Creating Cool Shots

But something that I do like is that the actual characters and stuff for me was in the background. And I was not in focus at the start here. And I really like that because it adds a different effect meaning that like other things have effects too.
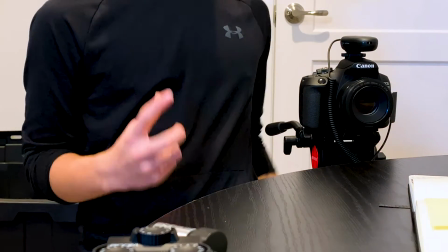(4:30)
Alright, so for the second shot I want to get some cool effect with foreground and background objects.
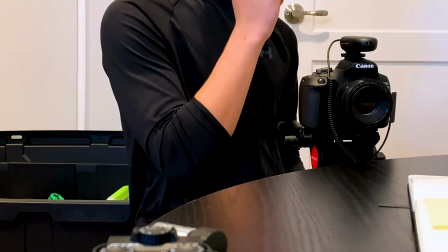(4:38)
So, let me open up the shot.
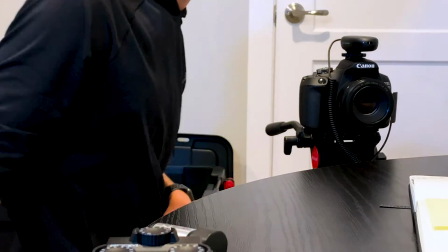(4:45)
Okay, yeah, so we're going to put this water bottle over by in the background here.
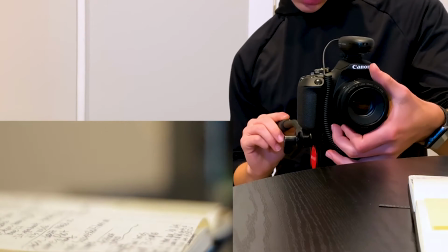(4:54)
and I want the main subject to be the notebook right here, but I want something in the foreground,
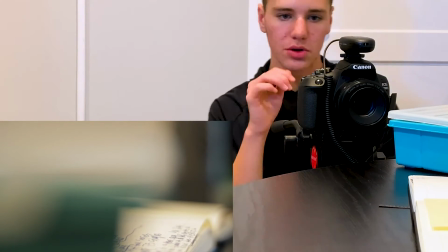(5:05)
like right there. Oh, that looks so good. So if we look here, we have all of these different layers.
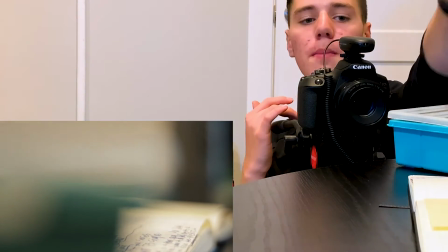(5:12)
We have our foreground, our main subject, and our background,
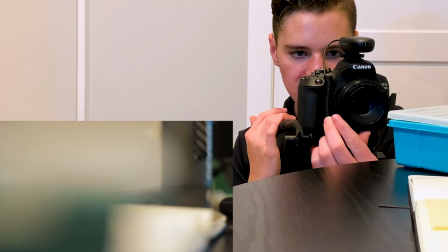(5:17)
and it can add a lot of depth to that image so that when
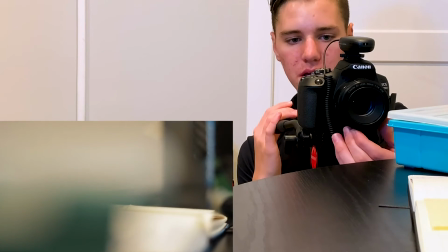(5:22)
we focus on our background our subject
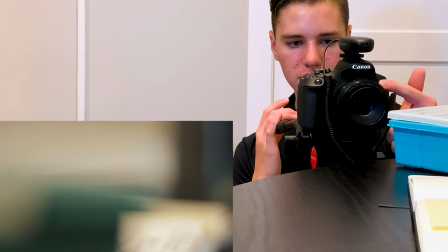(5:26)
and our foreground is too close
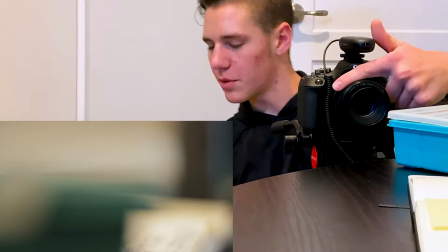(5:33)
man I have a macro lens but it only fits on my other lens so we won't pull
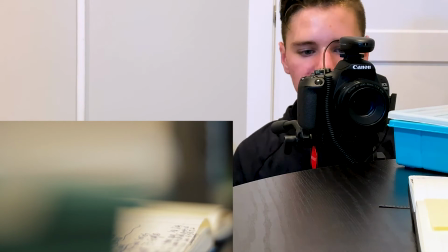(5:42)
it out but you can still get that cool effect because you're focusing on the subject here
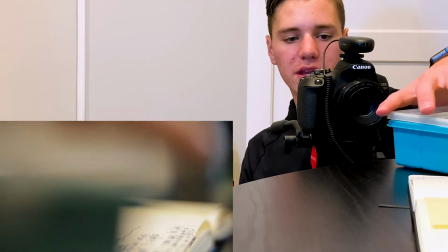(5:47)
but you can tell that it adds depth to that image because there's foreground and
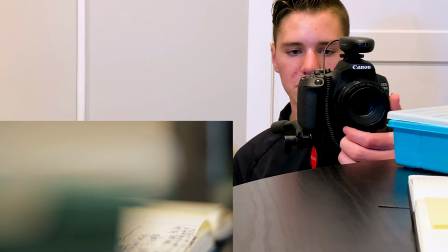(5:54)
that water bottle in the background which is just oh that looks
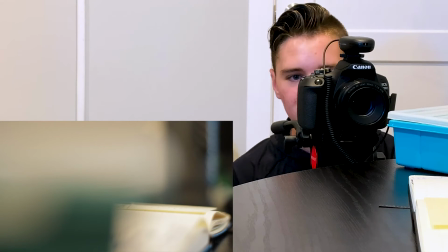(6:00)
gorgeous gorgeous gorgeous gorgeous and look at that bokeh bokeh is
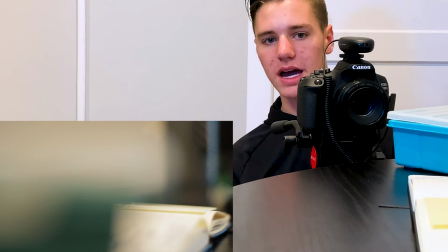(6:06)
like when you zoom out of something like that has light or something and if it's like a circle and
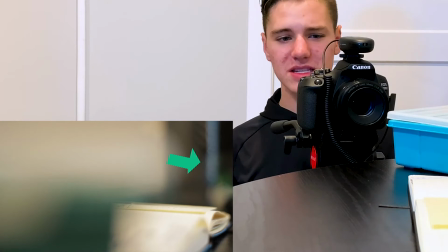(6:13)
this mac this prime lens has amazing bokeh it's man that lens is
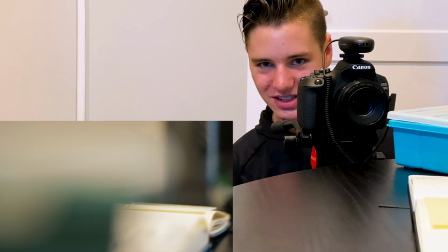(6:19)
just gorgeous so great and so we kind of get that
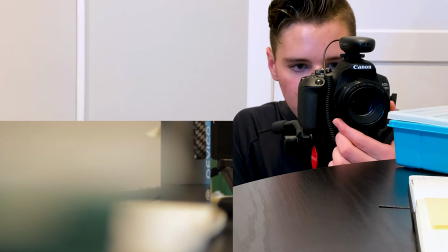(6:25)
really cool little feel to um and it adds depth to
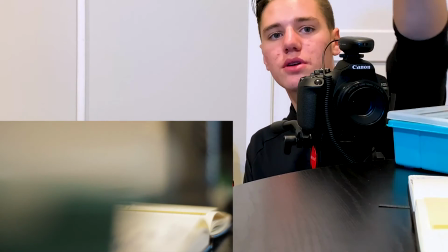(6:32)
that image because there is that foreground background and then the subject. All right so lastly I thought that it would be really cool to get a shot of like one of those shots it's like straight under this basket and the ball comes down and we're gonna hope we don't like destroy our lens doing this.
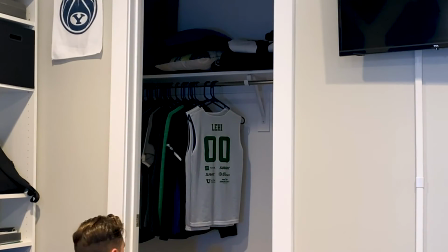(6:55)
I don't think we will but I mean yes you never know. All right so we want up let's bring
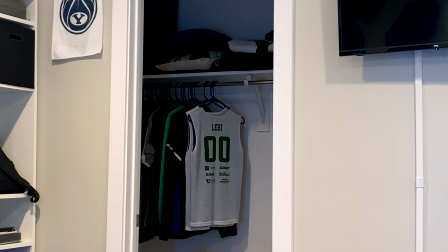(7:16)
all right okay
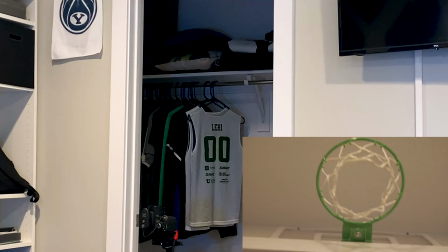(7:38)
let's move it a little more underneath I